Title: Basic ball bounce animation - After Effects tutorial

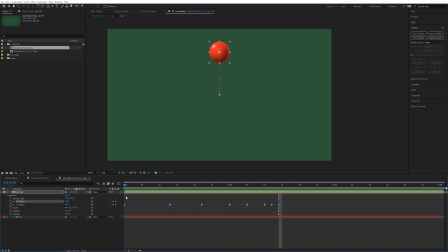(4:09)
So for each bounce, I'm actually going to increase the amount it moves. So let's start by moving this position here just a smidge. It has to be a very small bounce. Then the next one, because we want to exclude when it's actually in the air, we want only to move it when it lands.
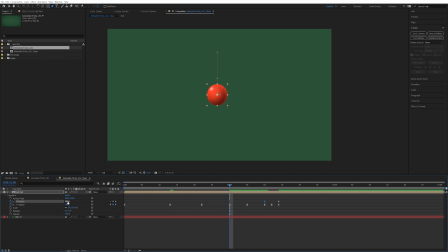(4:28)
So this next one here, we're going to move it a smidge more. Next one here, we're going to move it even more, something along these lines. Increase the Y position so it comes up. Maybe it starts a little bit out of frame like this.
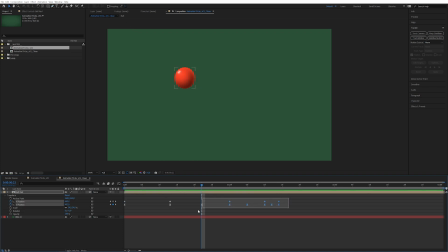(4:43)
So right now, some places it hangs in the air a little bit too much, so we can just shorten this. Just select a whole bunch of keyframes and just move them. That's how you retime things, right? Until it looks right to you. A lot of this is trial and error. Even with experience, you still want to play around with this and adjust until it feels right and looks right.
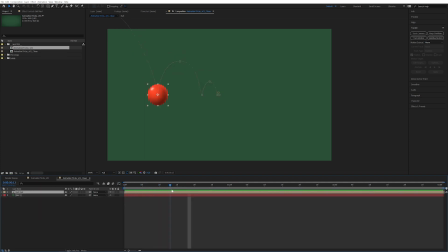(5:03)
So let's start by looking at the squash and stretch, right? Because right now it's literally not being affected by hitting things. It's not being affected by velocity. It's not really, it's not reacting to anything whatsoever. And you can do this in many different ways.
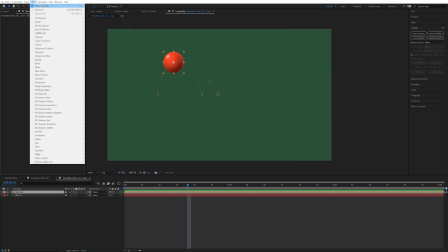(5:17)
I've chosen to do it with an effect called PowerPoint, which you will find under effects, distort,
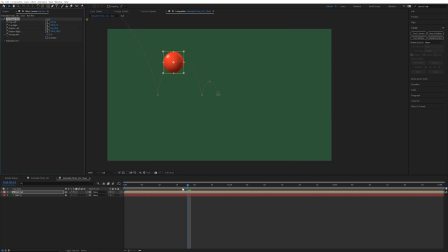(5:27)
and here, power pin. So you can see the cool thing is it's actually following the shape of the ball. So if we go over to the absolute last keyframe, just press the ball there and press U so that you can get all the keyframes.
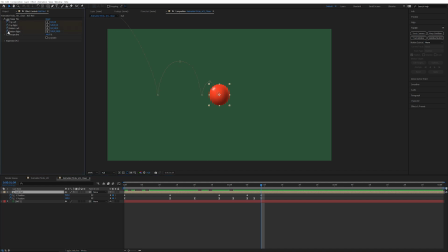(5:45)
So on the last keyframe, let's just keyframe all of these four here. Now we can press U again, and now these new keyframes appear. So this is the really cool thing. So let's say when it hits here, we want it to squash a little bit.
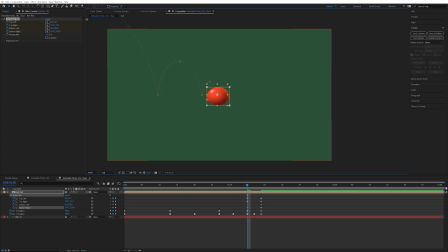(6:00)
And when things squash down, they also squash to the side, because mass does never disappear or get shrunk. It only displaces or moves in separate places, right? So we want it to actually squash when it hits every single time.
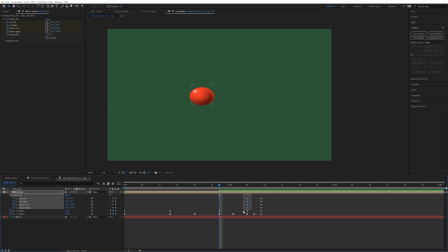(6:16)
We can just paste these four keyframes. Bam. So the higher up it comes from, the more it would squash when it hits the ground. So I'm going to squash this a little bit more in the second keyframe. And in the first one, probably even more.
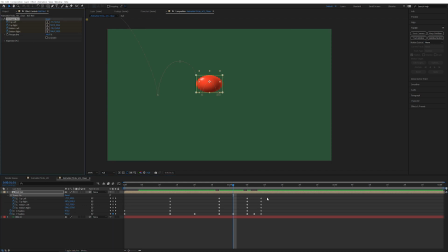(6:32)
So when it's up in the air, we want the exact opposite. So I'm going to take the original keyframes, copy, and paste. So when it's up in the air, I'm going to stretch it in the Y axis like this and squeeze it in a little bit. Same concept when we reach over here. I'm going to take these new keyframes, copy, paste.
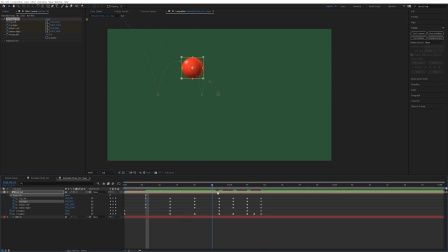(6:50)
So it still looks weird, right? Because it seems to bounce at the wrong times. And that's because right now After Effects is just looking at the previous frame, this one, and going to the next frame. And it's just going to squish together between those two times. We don't want that.
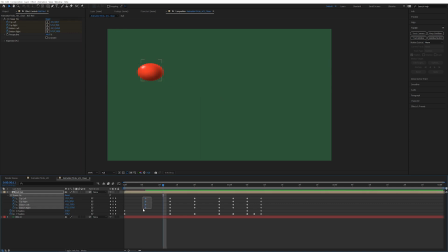(7:07)
We want it to be stretched when it's moving fast, and we want it to be squashed towards the ground when it's hitting the ground. So when it reaches its maximum height, we don't want it to be stretched either. That just looks weird. So we're going to take the original keyframes and paste them there.
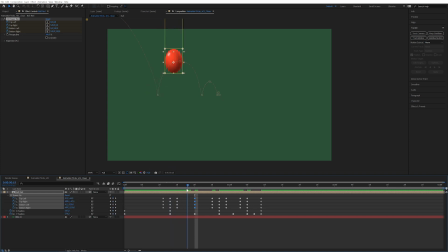(7:23)
So it's only when it's moving fast that we're stretching, and when it's moving slowly, it decompresses into its normal shape. So same with this place and this place. So now it's starting to look a little bit more like it's reacting to velocity and its own inertia.
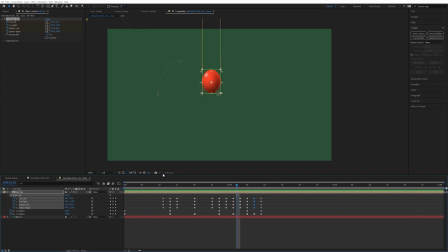(7:42)
Boing, boing, boing. All right. So you might be thinking, well, this looks a little bit weird. It's stretching upwards. And you're completely right, which is why we're going to press Shift R for rotation.
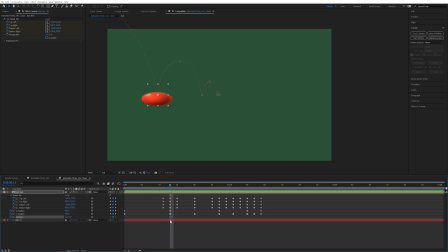(7:55)
Now we're going to, whoops, I made a keyframe in the wrong place. So we're going to keyframe the rotation every single time it hits the ground. Bam. And bam. And of course, bam.
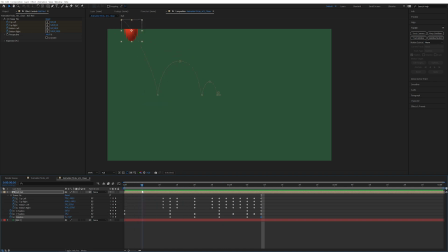(8:11)
And now, depending on the angle it is traveling, we're going to rotate it. So let's say now it's going to rotate like this.